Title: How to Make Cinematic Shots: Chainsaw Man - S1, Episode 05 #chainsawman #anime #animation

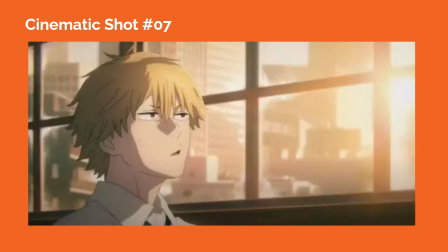In cinematic shot number 7, Denji appears on screen left of the frame, looking toward a point of focus toward upper screen right, off camera. The window grid pattern helps to section off areas of the background and space within the frame.
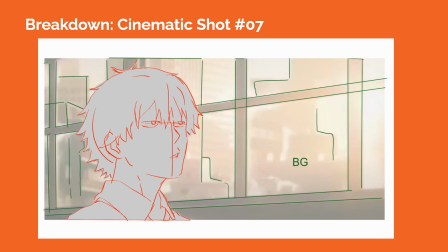The outdoor sunlight is the main light source seen within the frame, and it bathes most of Denji's face in light, acting as a key light on him.
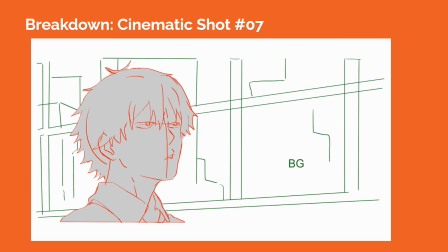The outside buildings in the background are slightly out of focus to help create spatial depth.
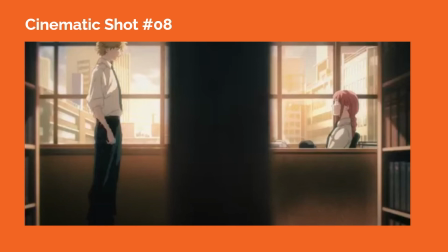In cinematic shot number 8, the camera is placed shooting toward Denji and Makima using a bookshelf in the center of the frame as a framing element and a foreground element. The shelf is slightly out of focus, creating spatial depth, and it also helps us separate Denji and Makima in 2 different spatial areas within the frame.
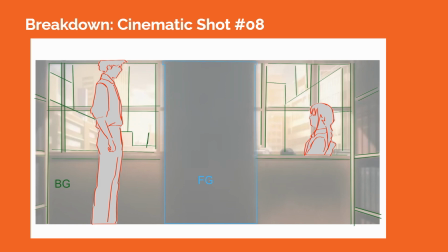There are subtle perspective cues shown by the bookshelves on either side of the frame, but generally the space is flattened in this composition.
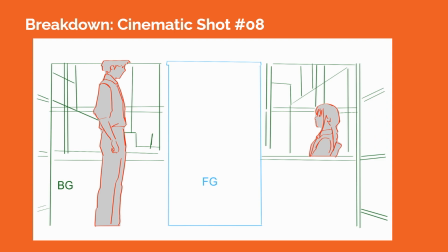While Denji and Makima face each other in profile views, their spatial orientation is guided by the window pane grid. Outside, there are additional perspective cues formed by the buildings in the background.
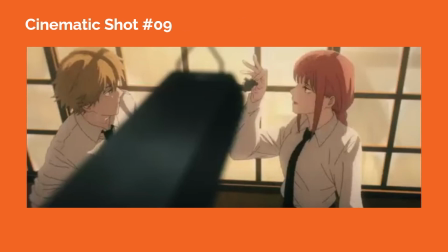In cinematic shot number 9, the camera is placed high above the ground, pointed toward Denji and Makima in a down shot. Part of a ceiling lamp sits in the foreground, slightly blurred out of focus to enhance spatial depth, and it acts as another visual element separating Denji and Makima in different areas within the frame.
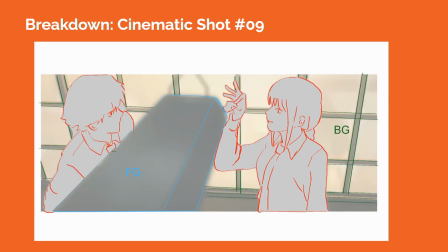We see the top of Denji and Makima's heads, and the window pane grid helps imply the 3-point perspective grid within the shot.
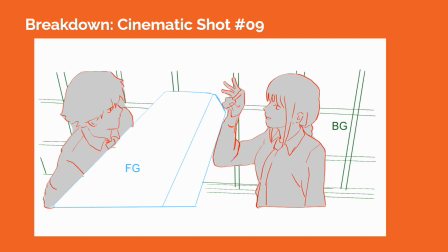The camera placement and composition of the shot could suggest an almost secretive or voyeuristic quality to the story beat playing out before our eyes.
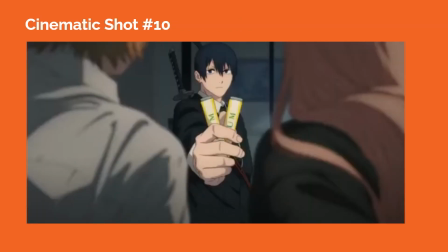In cinematic shot number 10, Aki stands in the center of the frame, with the backs of Denji and Power in the foreground, both slightly out of focus as foreground elements.
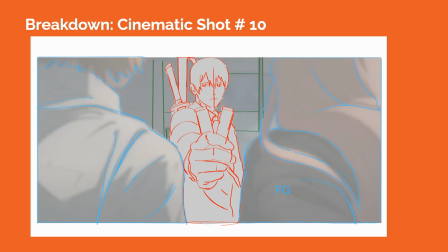We see some details of the background behind Aki, but they're mostly out of focus.
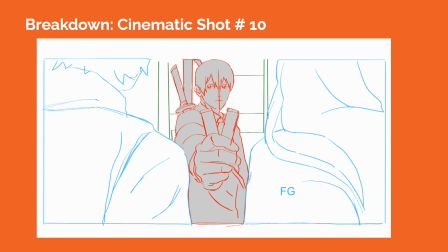The camera lens could be slightly longer than a 50mm lens in order to tighten the composition around Denji and Power and to focus in on Aki.
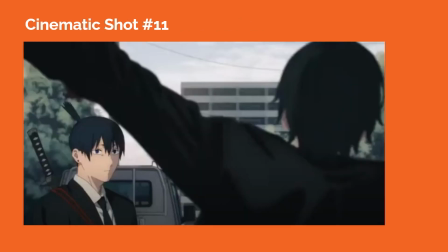In cinematic shot number 11, we see Aki in the lower corner on screen left, looking toward Himeno, who raises her arm in the foreground. We see the back of Himeno slightly blurred out of focus, and her raised arm acts as a framing element within the composition, putting her and Aki in 2 different spatial areas within the shot.
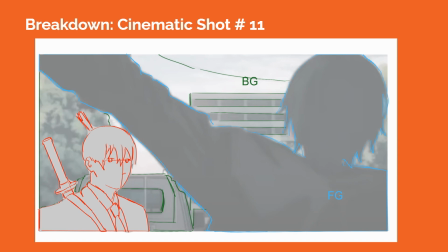There are fewer dynamic lines within this shot, removing indications of perspective cues, but the blurred background elements help us to get a sense of spatial depth.
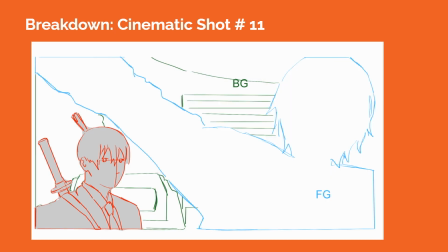This likely could be another longer lens used to create this unique composition by flattening the space between foreground, midground, and background.
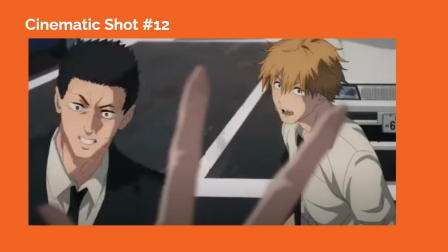In cinematic shot number 12, Himeno's fingers are used as foreground elements and they're slightly out of focus. The camera is placed slightly higher above her hand, pointed downward toward Denji and Hirokazu.
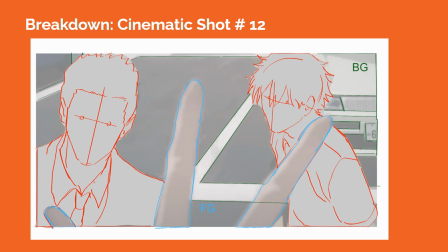There's a slight 3-point perspective grid within this shot, and the strong perspective lines of the parking lot markings help us to sense the ground plane.
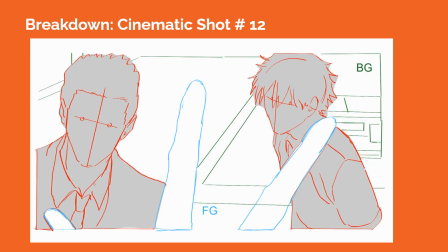The camera lens used in this shot is likely a longer lens, restricting our view of the surrounding environment.
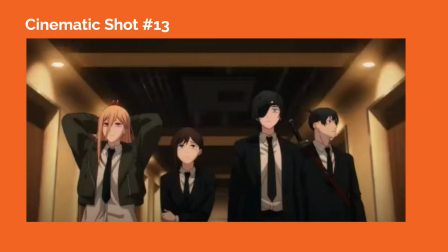In cinematic shot number 13, we see Power, Kobeni, Himeno, and Aki walking through a hallway where their upper bodies appear within the frame. The camera is tilted upwards, showing the ceiling and revealing the strong perspective lines formed by the doorways and pipes in the ceiling.
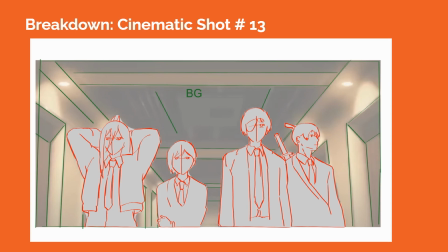The camera is likely a wider lens so that we can track with the moving characters and allow us to see more of the spatial context. With this composition, the characters appear a little more vulnerable to the environment as they appear smaller in comparison to the wide and tall hallway.
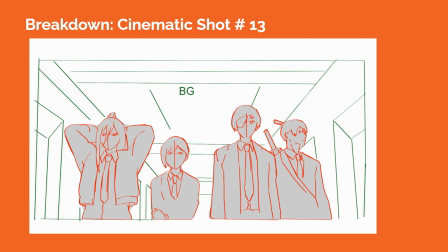These visual cues may help set up later story beats as the characters find themselves in a trap.
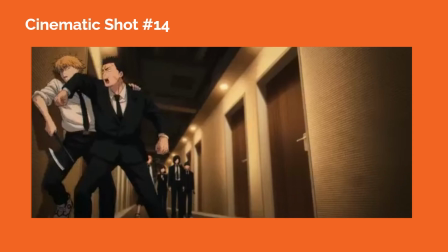In cinematic shot number 14, the camera drops closer to the ground and captures Denji and Hirokazu on screen left, almost seeing their whole bodies. The camera is tilted upward to them, allowing us to see the ceiling plane.
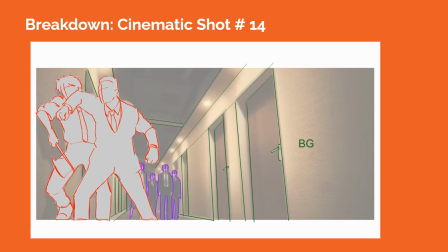The other characters are placed further back in spatial depth, a little past midground, so we don't see their facial expressions, just their body language. The rows of doors along the hallway help us to see how far back these characters are from Denji and Hirokazu.
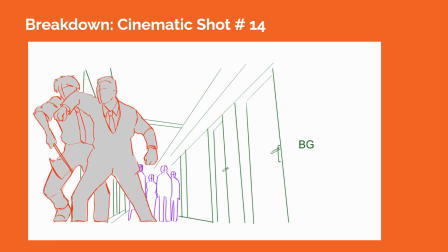The camera lens is likely a wider lens to capture the vast space in the hallway.
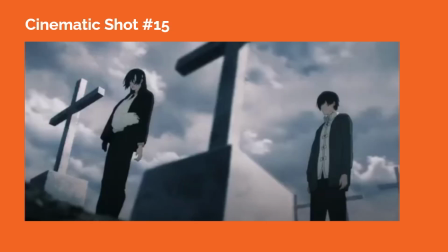In cinematic shot number 15, we see the camera very low to the ground, possibly inside part of an open grave, tilted upward so we can see the sky plane. There's a 3-point perspective grid within the shot, and we see Himeno and Aki in 2 different areas of the frame, separated by a cross and gravestone in the foreground, which is slightly out of focus.
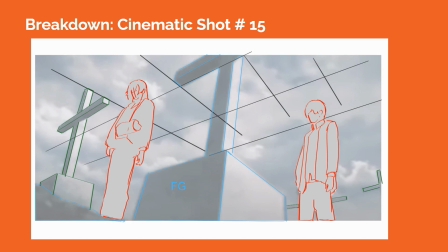We don't need to see exact details of Himeno and Aki's faces here because their body language conveys their state of mind.
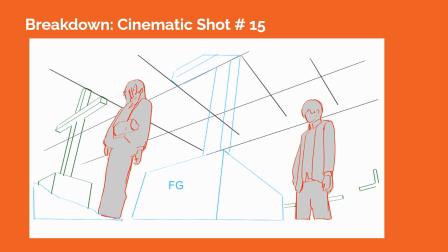The color scheme is mostly muted with blues, grays, and white tones, creating a somber mood and atmosphere.
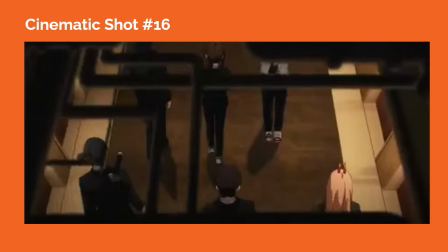In cinematic shot number 16, the camera is placed high above the ground, tilted downward, as if it was perched above the pipes in the ceiling.
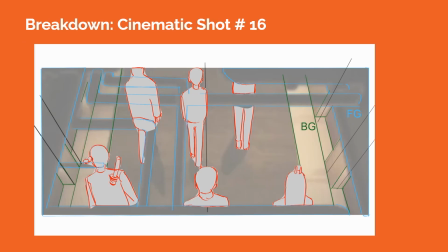We see our gang of characters walking through the hallway with their backs toward the camera.
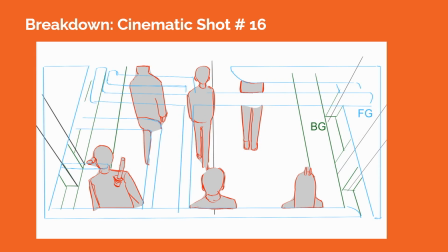There's a 3-point perspective grid within the shot, informed by the orientation of the characters and by the perspective cues of the doorways on either side of the frame.
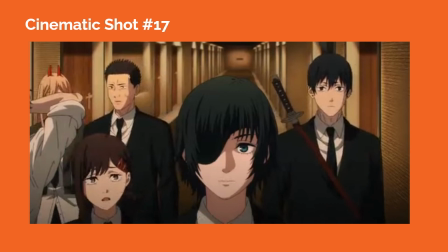In cinematic shot number 17, the camera is placed in front of our gang of characters with Himeno in the center of the frame. The horizon line is higher in the frame, so the camera is slightly above the eye lines of some of the taller characters like Aki.
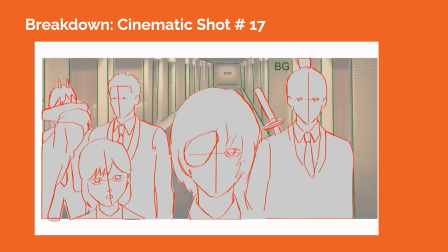The arrangement of the characters on either side of Himeno reveals some interesting character acting. Aki is solemn on screen right. Meanwhile, the other characters, including Komeni and Hirokazu, appear to be a little more anxious with the developing situation.
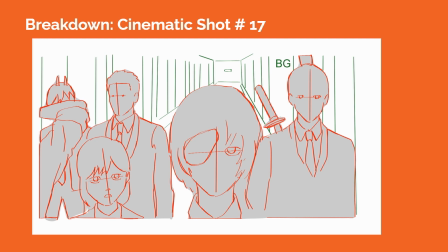The camera lens is likely wider to allow for a more expansive view of the hallway space.
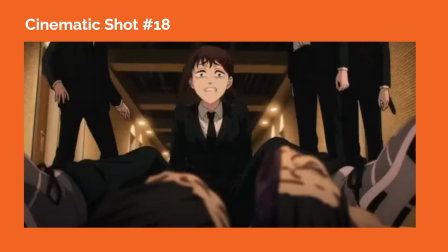In cinematic shot number 18, the camera is placed lower and closer to the ground, tilted slightly upward as the remains of a slain devil appear slightly out of focus in the foreground. Spatial depth is also enhanced by the strong perspective lines in the hallway walls and doors and the structural elements of the ceiling at the top of the frame.
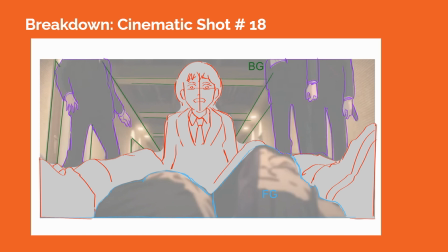Komeni appears in the center of the frame, sitting back in horror as she sees the devil in the foreground. We see the lower halves of several other characters behind her, helping us to gauge the spatial orientation of our characters.
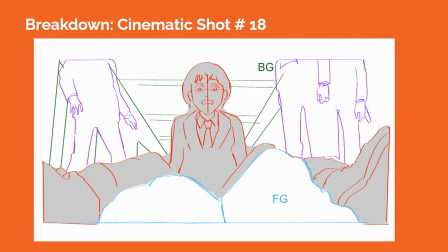Himeno and Aki's more stoic body language on screen right contrasts with Hirokazu on screen left, who appears more agitated. We also see repeated source light elements in the background, as seen in the ceiling lights behind Komeni. So overall, these technical descriptions of each shot helps break down the elements of what makes them cinematic.
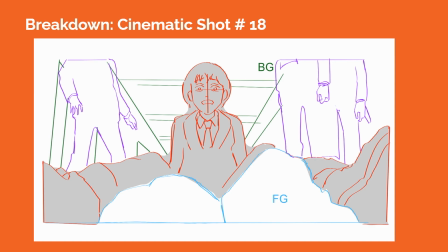The language of film as shown in composition, lens choice, and camera movement are well executed in this episode to heighten the drama and action.